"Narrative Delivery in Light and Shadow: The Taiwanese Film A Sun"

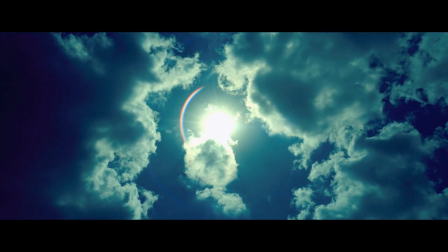(0:07)
A good director is often good at using light and shadow to write a story,
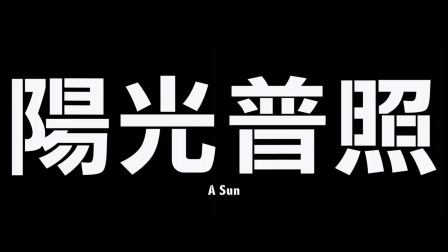(0:11)
and the film we're going to talk about today, A Sun, is an excellent example of the use of light in film.
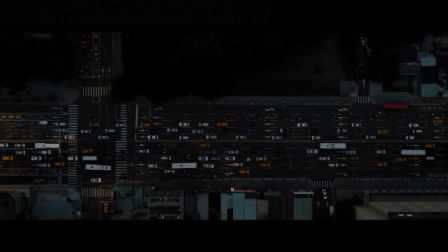(0:18)
This is a film based in Taiwan, with a black realism style.
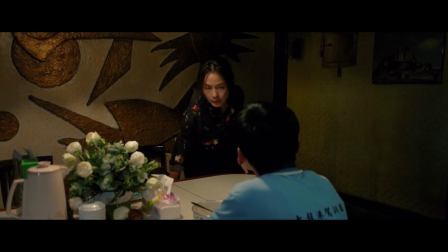(0:22)
The film centers around a family of 4 at the bottom of the city, a driving instructor,
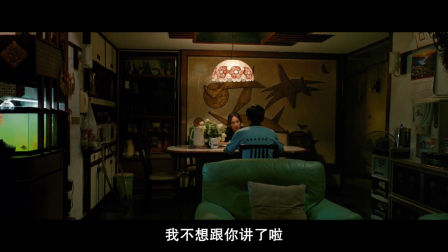(0:28)
Wen, and a nightclub hairstylist, Qin, who have 2 sons. Older brother, Hao, and younger brother, He.
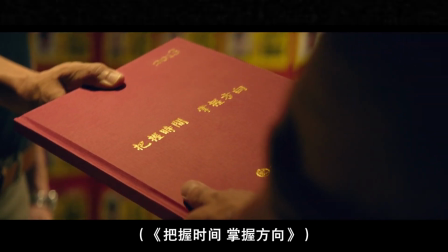(0:36)
The sunny and brilliant Ahao, who failed to get into his first choice of medical school,
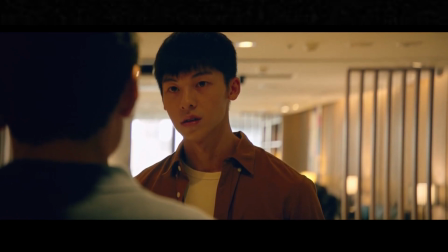(0:42)
repeats his studies in a re-examination class and shoulders all the hopes of the family.
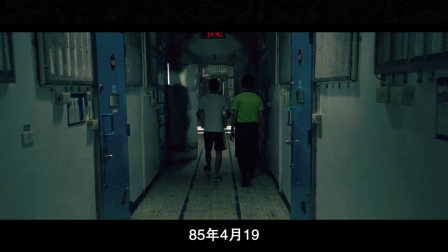(0:48)
While the rebellious second son Ahi, who was given up by his family because of his rebelliousness,
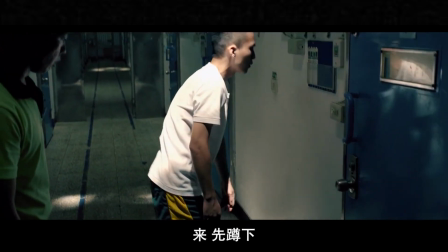(0:54)
has an incompatible relationship with the family.
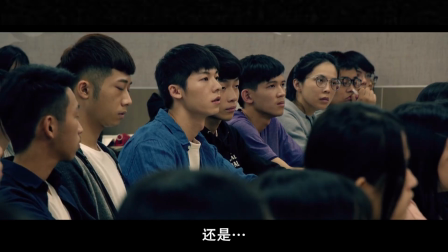(0:57)
These 2 brothers represent 2 very different sides of the family, and the director uses dramatic lighting to portray this difference.
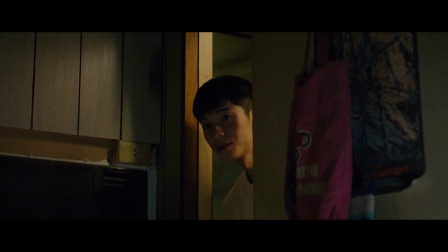(1:07)
Lighting plays a huge role in characterization and in fueling the narrative. In the film, when portraying his brother, who symbolizes hope and light at home,
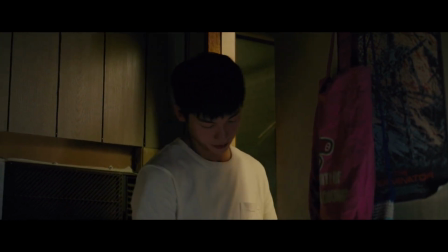(1:15)
the director always adopts the expression of partial gray light and backlighting,
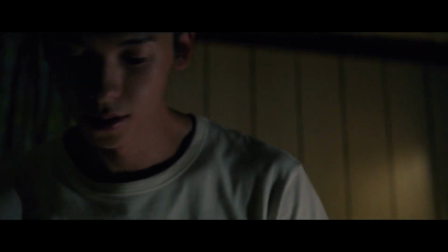(1:20)
dramatically placing his face under the shadow, allegorizing the tragic end of the character. When he is organizing everything and decides to commit suicide, the director does not directly film Ahao committing suicide, but achieves a metaphorical effect through his shadow disappearing into the shadows of the screen.
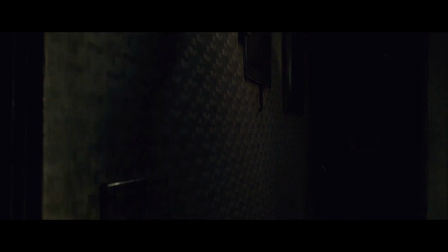(1:39)
Through the expression of light and shadow, the director turns the character of Ahao into the bearer of shadows,
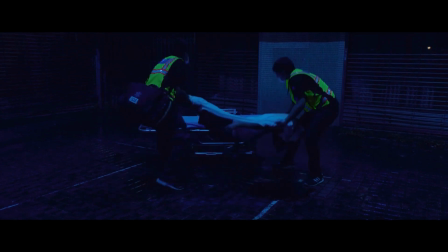(1:45)
and brilliantly conveys the gray character's mood and ending.
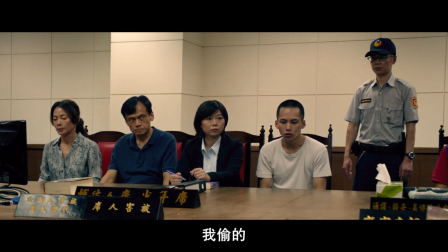(1:51)
As a character representing the dark side of life in this family, his younger brother, Ahi,
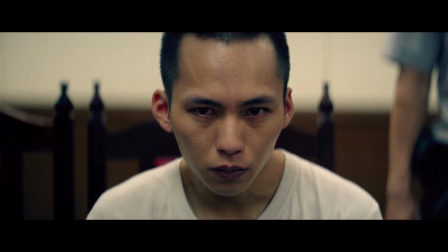(1:57)
pushes the whole family into an abyss of trouble from the chopping clip in the opening scene of the movie.
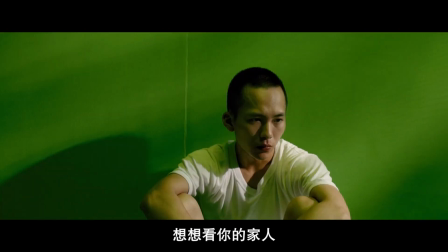(2:03)
Instead, the film uses bright and intense lighting, highly saturated colors in the images showing him,
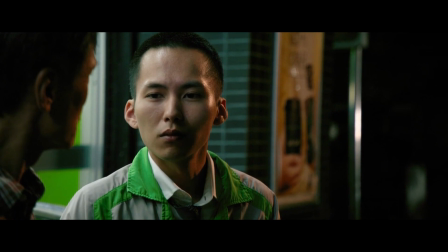(2:10)
and the depressing and heavy green tones in the early part of the film also turn full of vitality in the later part of the film,
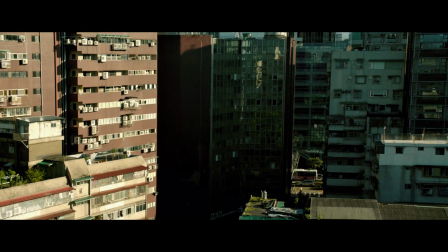(2:17)
visually giving people a feeling of candidly living under the warmth of the sun. This use of light drives the shift in the narrative.
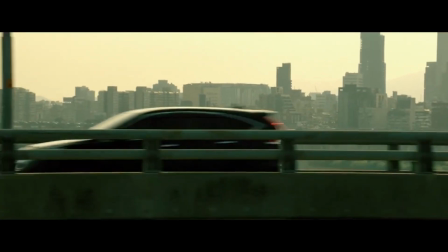(2:24)
The seemingly hopeless and troubled younger brother, Ahao, will eventually shed his unpleasant past and embrace a brand new future.
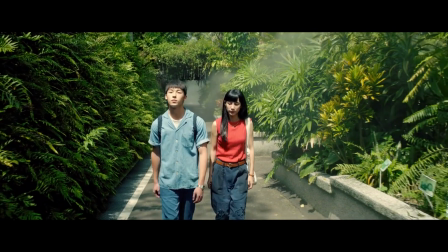(2:37)
Director Zhang Menghong shows his unique use of light and shadow in the movie.
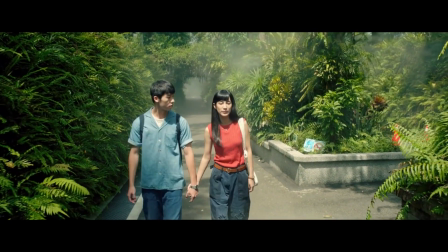(2:43)
He has been trying to strengthen the relationship between sunlight and shadow.
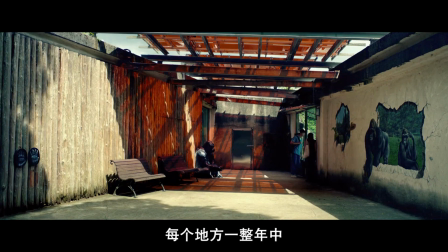(2:47)
The movie screen is filled with strong and even overexposed sunlight, which brings significant contrast between light and dark,
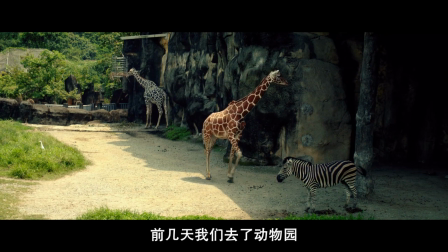(2:55)
and also highlights the 2 opposites and contradictions of sunlight and shadow.
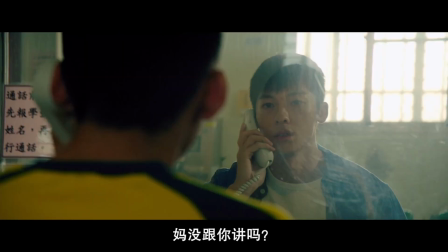(3:01)
The portrayal of the 2 main characters, the older brother, Ahao, and the younger brother, Ahi,
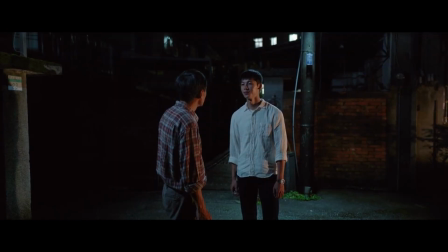(3:07)
is grounded in such light and shadow, and this conception of the storyline and the use of light makes the movie even more contagious.
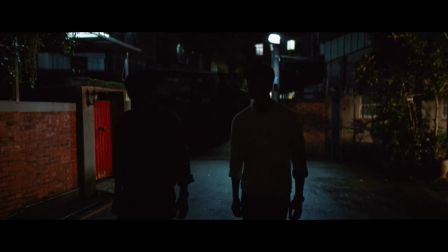(3:15)
The camera focuses on the zone between sunlight and shadow, and plays a light and shadow sonata under the interweaving of suffering and warmth.
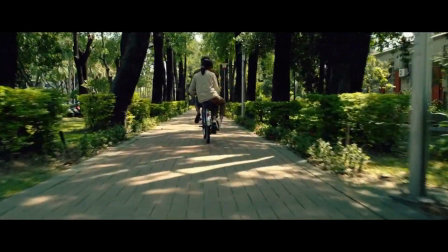(3:26)
While the director examines the social situation and human feelings in depth,
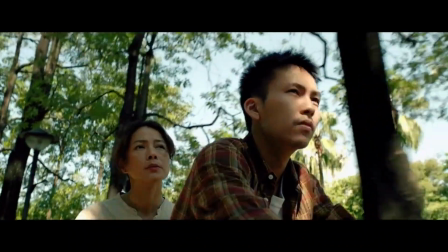(3:30)
he also depicts the true nature and tenacity of life with humanistic image language.
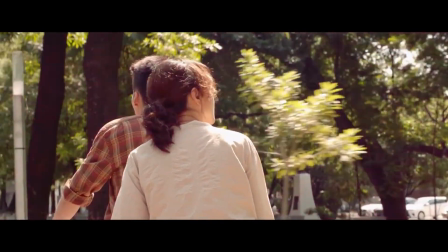(3:36)
In the end, as the producer of A Sun, Rufanya said, "Regardless of the past, present,
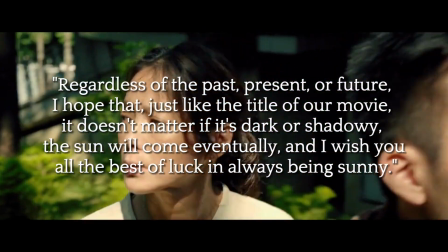(3:42)
or future, I hope that, just like the title of our movie, it doesn't matter if it's dark or shadowy,
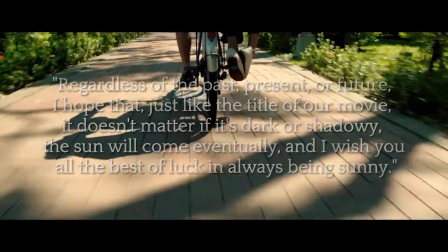(3:49)
the sun will come eventually, and I wish you all the best of luck in always being sunny."